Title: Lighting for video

So the camera person is actually going to change where they're shooting from so that that light which was creating a
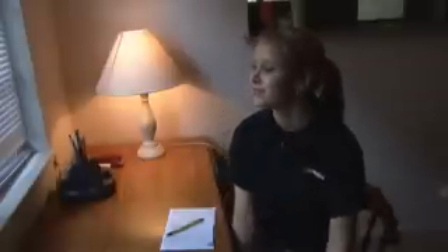257s
backlighting situation is now going to be used almost like a key light to fill in all those dark areas on Julie's face.
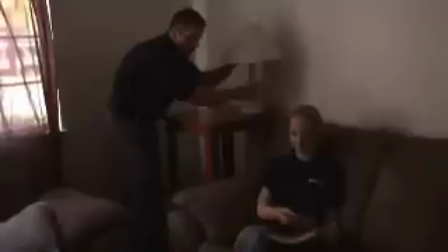263s
Another problem when shooting indoors is the fact that even though sometimes we have light that's a lot closer to the subject,
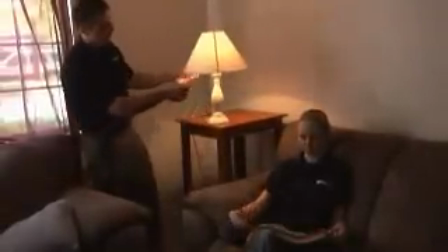270s
it's not powerful enough a lot of the times to completely illuminate the scene.
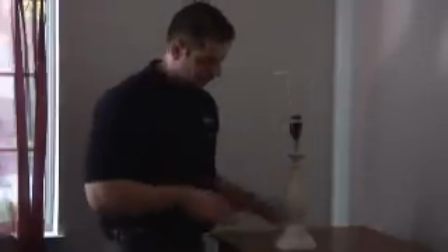274s
In this case, we're going to use a little secret and actually change the light bulb from the standard one that's in the light to one that is of a higher wattage value.
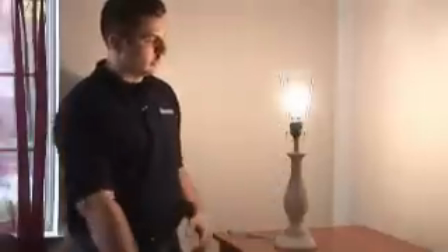282s
This creates a more powerful light and in the end results in a much more flattering scene. Sometimes we run into the same problem outdoors in that we have a lot of light but we'll end up with too much and in this case the best possible solution again change the location look around find some shade put the subject under the shade when you do this the lighting is a lot more natural and a lot more even and therefore a lot more flattering to the subject.
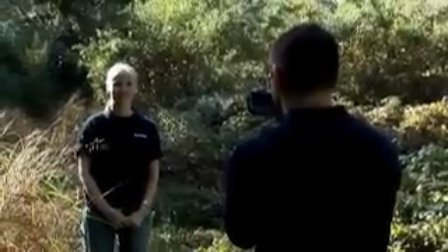307s
Now if you look at this example you can see that our backlighting issue continues to happen even more
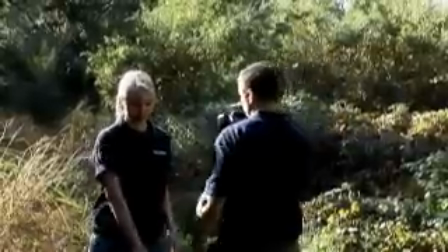312s
outdoors and again the simple fix here change your location take the camera person,
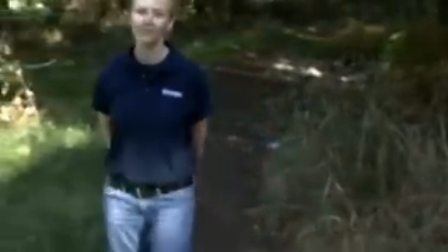317s
put their back towards the camera so that the sun is now facing your subject.
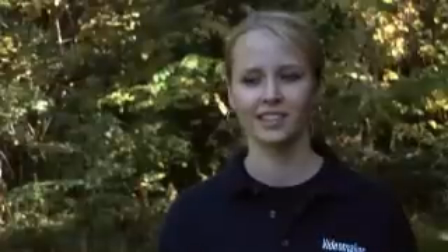321s
From here you just need to find some shade if they're possibly overexposed to create a much more even and natural form of light. Video lighting is one of the best ways to create a professional looking product. The first step you're gonna need is to understand how the functions of your cameras work and how your camera captures light. The second thing is understanding how that existing light can be used to your advantage. Third, let's make sure we all understand how to create more light or diminish the light in case we have too much. And lastly, some simple problems, well they always have a solution. Follow these simple four steps and you too will be able to create professional looking video.